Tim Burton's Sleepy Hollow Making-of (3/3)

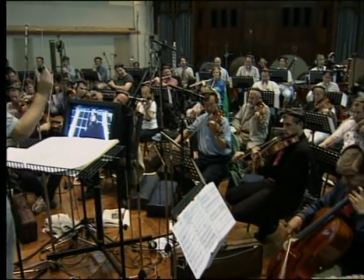0:09 To create the Sleepy Hollow score, Burton reunited with Danny Elfman,
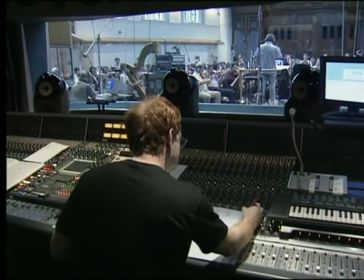0:14 who composed the soundtracks for Pee-wee's Big Adventure, Edward Scissorhands, and Batman. One of the nice things working with Tim is he never really talks in musical terms. He'll always talk in terms of how something makes him feel.
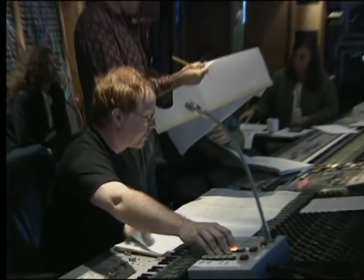0:27 The strings should come right up. They should get very emotional right away. These types of films are something that's more of a feeling than it is a verbalization.
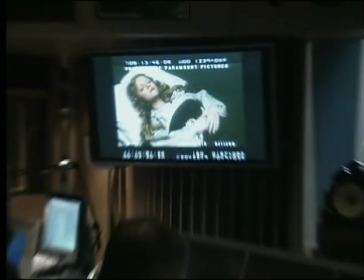0:37 I think that's the power of horror movies, is that they hit you on an emotional level. Once I saw the footage and the surreal quality of the landscape, to me the landscape dictated so much.
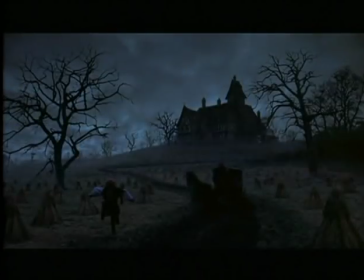0:51 I was often in Tim's films.
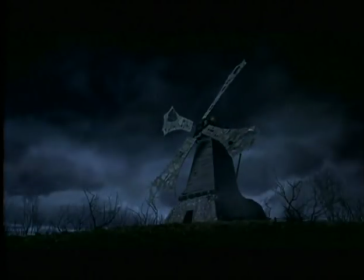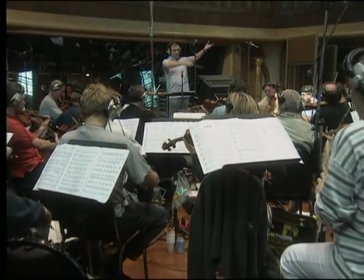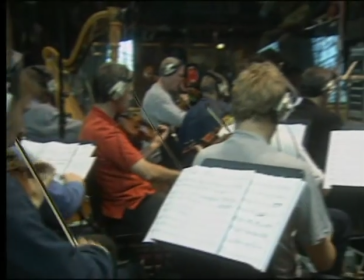1:04 I knew pretty early on that it was going to be heavy,
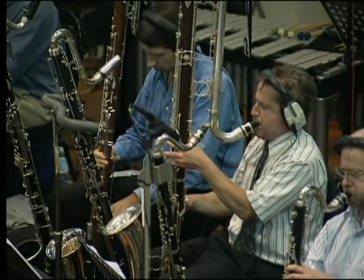1:09 yet I knew because it was Tim that it was going to be fun. I've been having a bit of fun with some of the low stuff. The scene where the horseman breaks into the family's house is quite chilling.
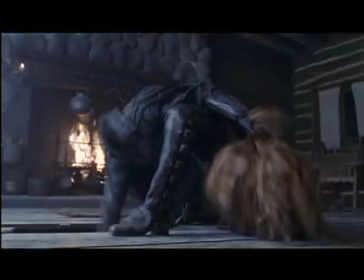1:23 I knew I wanted it to be intense. I knew that I would really enjoy that, and I did.
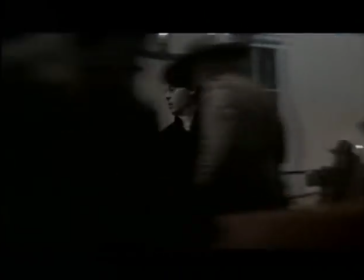1:29 Determined to solve the mystery at all costs, Ichabod attempts to enlist the townspeople to search for clues.
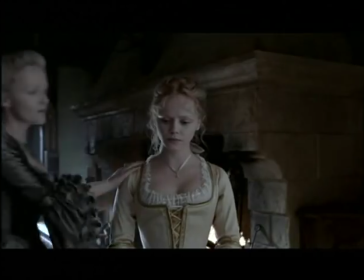1:36 Gentlemen, I need able men to go with me into the western woods. Who's with me?
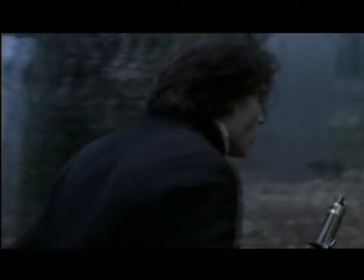1:44 The western woods just outside of town are a place that no one goes to. It's haunted. It's dark, twisted, the work of the devil.
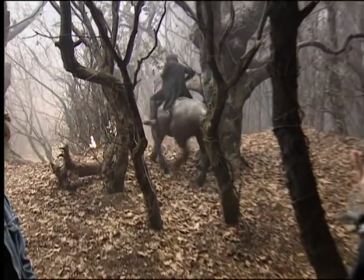1:53 So the look of the film really gives you that impression of what it would be for the people who live in Sleepy Hollow, a place they don't go.
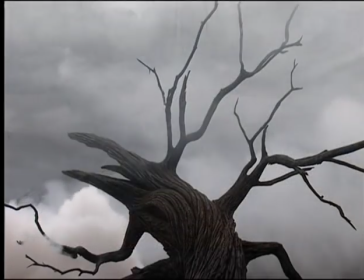2:02 It looks like poison.
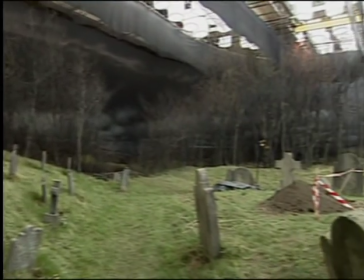2:04 The western woods were constructed on one of the largest sound stages in the world, which gave the filmmakers total control over the elements.
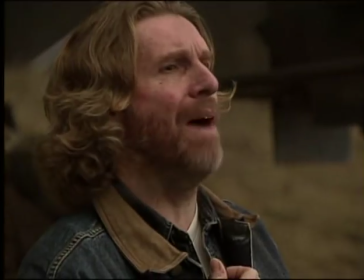2:13 Smoke at the back, please.
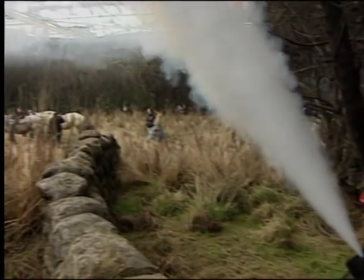2:16 We're dealing with atmosphere, smoke, fog, which are much easier to control on stage.
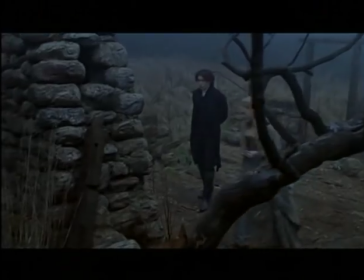2:23 And just the type of look that we wanted to get in terms of those old-fashioned horror movies where the stage look is part of the fabric of it.
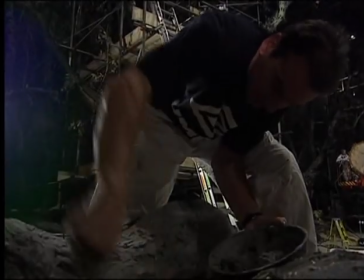2:34 Building the western woods, that was an enormous task in and of itself because we weren't creating a real forest.
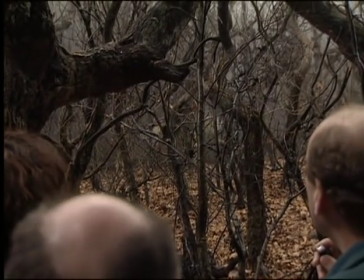2:41 What we were doing was getting sort of a fierce thicket of trees. When I saw it, I mean, just, it's so beautiful and everything's so intricate. Amazing. It takes over a whole stage. It's mysterious, it's deep, it's up and down hills.
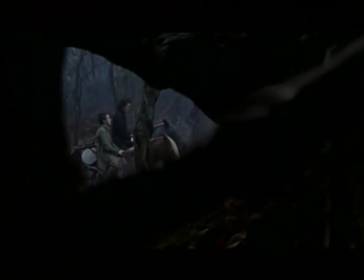2:55 All the trees are dead.
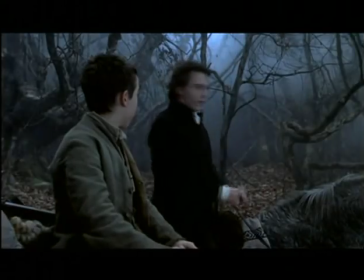3:01 Quicken pace.
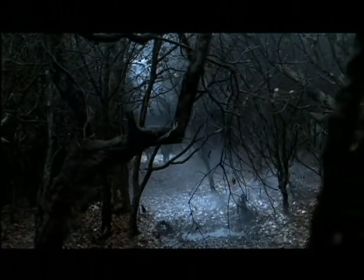3:02 We really created the scary woods feeling that you get in the Grimm's fairy tales, where the little child in you is afraid to go into the woods.
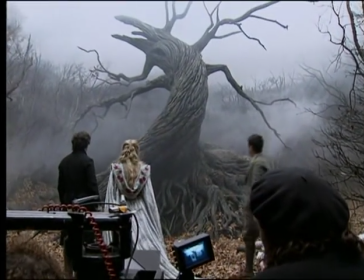3:12 The centerpiece of the forest is the horseman's resting place, a gateway between this world and the netherworld.
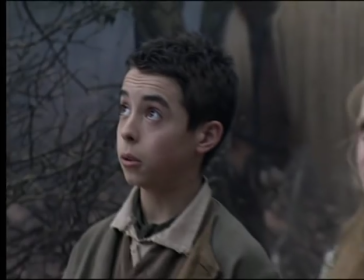3:20 The Tree of the Dead. It does announce itself. The Tree of the Dead is like a beautiful sculpture.
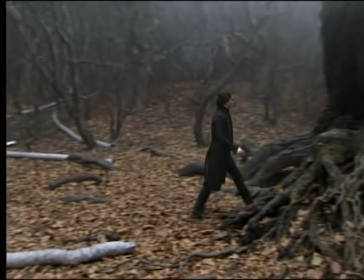3:27 It's very emotional. This kind of enormous, gnarled thing.
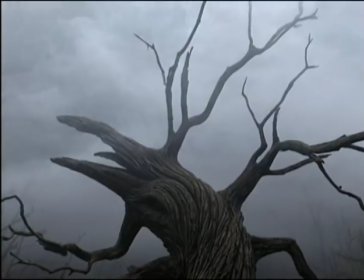3:31 So it gives the impression that it's gonna reach out and snatch you up, you know, swallow you.
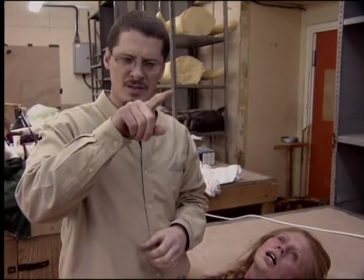3:37 And Ichabod at one point finds a suture in the tree, and he sees a little trickle of what he thinks is sap, and ends up becoming blood.
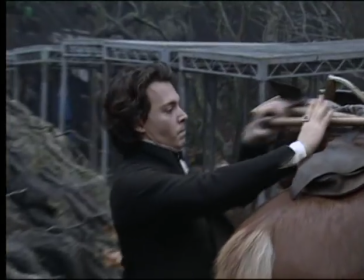3:45 The tree bleeds?
And he takes an axe to it, breaks it wide open,
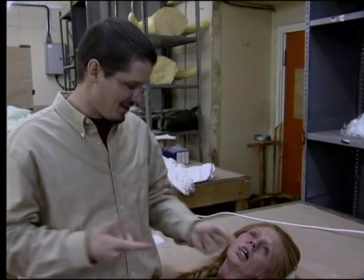3:53 and he finds these heads.
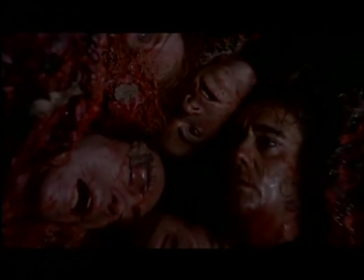3:58 One of the film's most startling effect sequences involved the horseman's emergence from his resting place.